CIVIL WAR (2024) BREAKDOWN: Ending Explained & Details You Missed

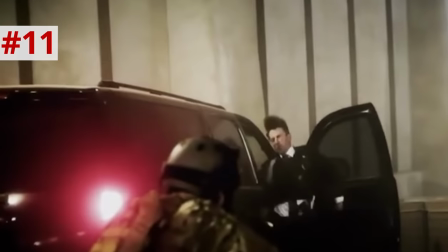So it looks like the president sent out some advisors, maybe his chief of staff, or maybe even his wife, as a decoy.
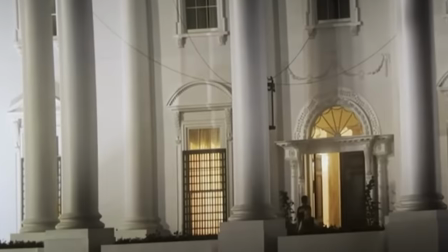Yikes. So Joel, Lee, and Jesse, with a group of Western forces, creep up to the White House, and it's just surreal to see.
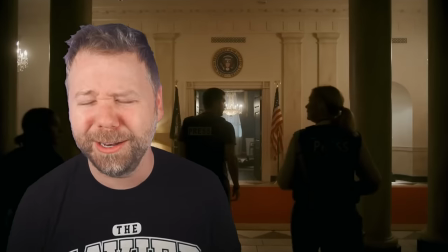And, like, kind of triggering for Americans, to be honest.
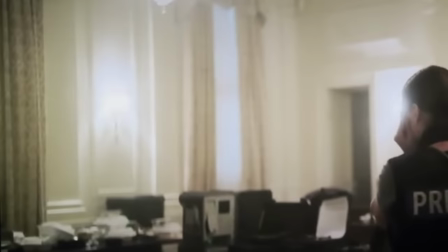But I think this is all meant to be, like, Allied forces finding Hitler's bunker, because they go through this ground-level room where there's all this, like, crap and takeout food cartons just everywhere.
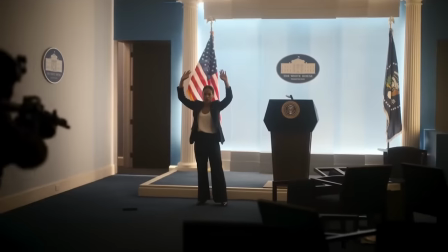And they make it to the press briefing room, where advisor Joy Butler, played by Juani Feliz,
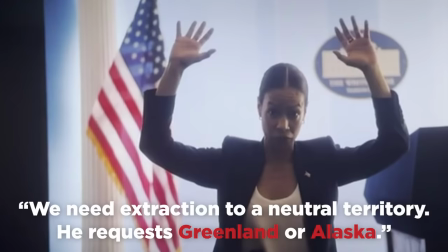is sent out to negotiate a surrender for the president, and she requests to be taken to a neutral territory like Greenland or Alaska.
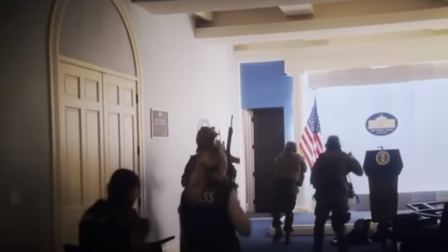So they shoot this woman, and they move in closer toward the Oval Office. And we see how many of Jesse's photos include Lee and Joel in frame.
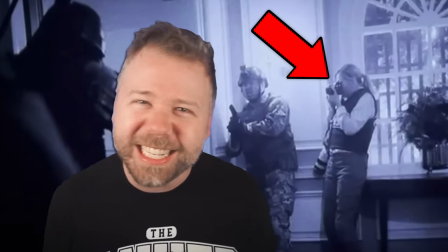Like, she's with friends, trying to document a road trip.
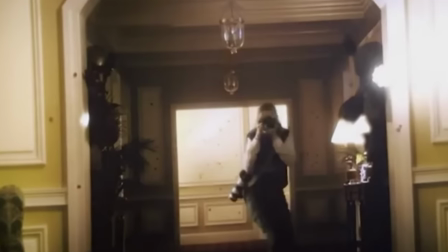Lee hangs back and knows only to cross the hall while the Western forces are laying suppressive fire, but Jesse doesn't know to do that, so she heads right into the open with no cover,
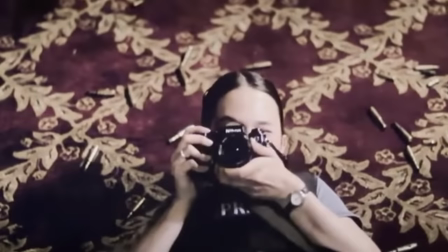and Lee saves her life by pushing her down, but Jesse sociopathically sees only a great photo opportunity,
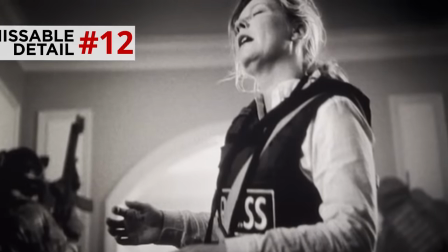takes her shot, and the way Garland frames it, it looks as though Jesse, with her camera, is the one who fired the killing shot on Lee.
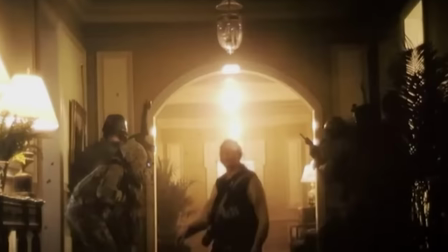Now, if there's any confusion over whether Lee was killed by Union Loyalist fire or by friendly fire from the Western forces,
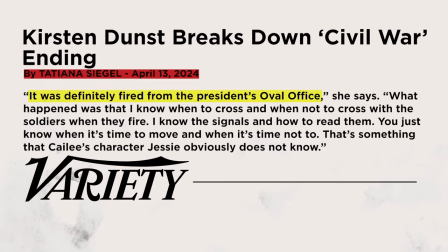Kirsten Dunst cleared it up with Variety that the bullets were definitely fired from the president's Oval Office. She said, quote, "What happened was that I know when to cross and when not to cross with soldiers when they fire. I know the signals and how to read them. You just know when it's time to move and when it's time not to." That's something that Kaylee's character, Jesse, obviously does not know.
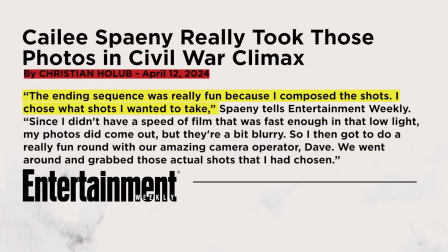Kaylee Spaney said that all the still photos that you see in this movie from Jesse's camera during the sequence, she actually shot herself.
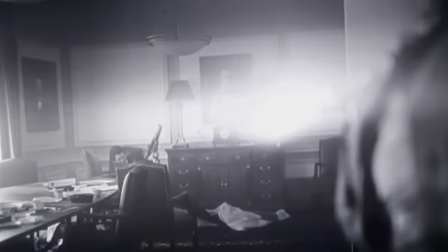So the chaos of all these moments and the unrefined composition, it was all by design. They wanted to feel like it was coming from an amateur citizen journalist,
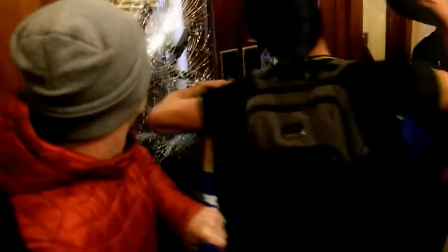perhaps to feel like our footage of January 6th inside the Capitol being found on social media accounts of the trespassers themselves.
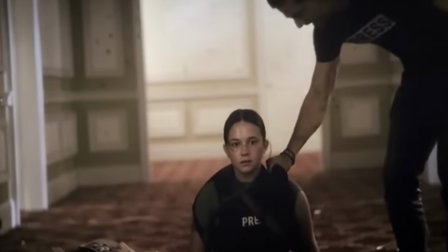Jesse and even Joel take hardly any time to mourn Lee, and they follow the Western forces directly into the Oval Office,
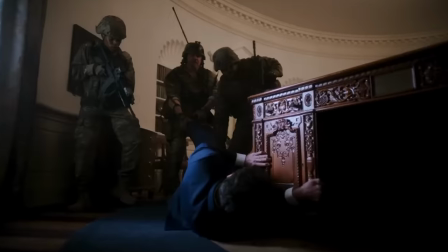where they drag out the president from behind the Resolute desk, and Joel demands a quote from this beleaguered president,
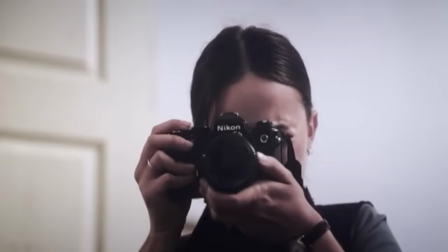and all he says is, "Don't let them kill me." And Joel says, "Yeah, that'll do." And so Jesse raises her camera and gets the money shot at the moment they shoot the president. And the screen flashes white as Jesse's photo develops, slowly fading into view over the credits.
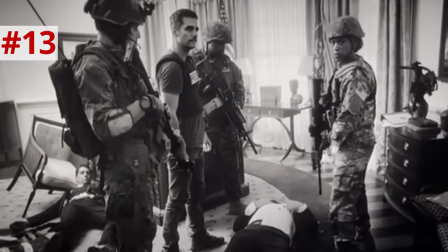And the final shot kind of looks like the photo of the soldiers posing with the president's corpse, like a prized fish, or maybe even the infamous Abu Ghraib photos.
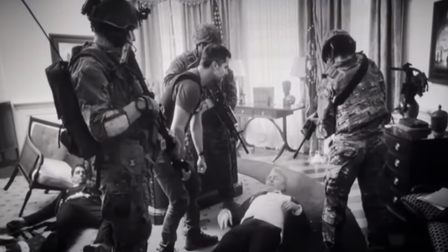We're not meant to feel like this is a victory here. The music over the closing credits is a 1979 track, Dream Baby Dream, by the electro-punk band Suicide.
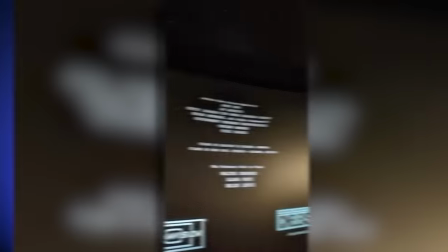Now, I hate to even mention this, but we gotta talk about it. In the credits, this film lists among its sources of archival footage, Andy Ngo.
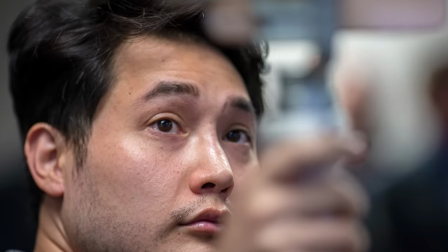So Andy Ngo is a controversial right-wing provocateur known for misleading reporting and highly unethical anti-journalistic tactics.
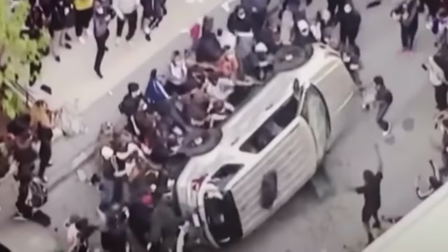I assume some of the opening minutes shots of real-world Antifa footage might have come from him. Now, just because Ngo was credited doesn't mean that he was paid for this footage, as this footage might have fallen under fair use and then the production would not have to pay him, but they would still feel obligated to credit him. Folks, we don't really know. Ultimately, though, we have to ask, did Alex Garland have to use him as a source?
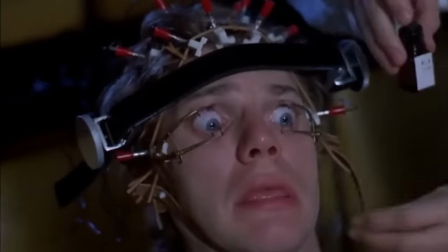Now, some could point to the fact that Stanley Kubrick in the montage footage for A Clockwork Orange used footage from Leni Riefenstahl, a Nazi filmmaker.
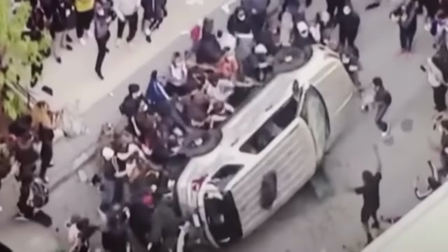So really, the context of the moment matters, and you could argue that Alex Garland was just using that footage to transform it into this broader art piece that criticizes citizen journalism like this. But you know, in Stanley Kubrick's case, it was Nazi Germany. All they really had were Nazi filmmakers. They didn't have like agencies like Reuters or AP who were there recording as well. All he really had was the people who were there. Whereas in this case, A24 and Alex Garland had a ton of different options to source footage from, and they still pick this guy. Now, I'm getting into my personal take here, so feel free to stop watching if you don't want my personal opinions. I still appreciate you watching this far. Have a great day. But I got a soapbox here for a moment. My feelings on this movie are complicated. I ultimately liked this movie. It was well shot, it was well acted. I'll even say it was well structured and well written, but it was in desperate need of context. Alex Garland made the decision to avoid politics and just focus on the journalists, which, okay, that's fine. But journalists are political beings, and these these journalists would know and would mention at some point the issues that led to this civil war that has now taken over their lives. Like, you wouldn't make a movie set during the US Civil War in the 1860s and leave the viewer uncertain if slavery was at the root of this conflict.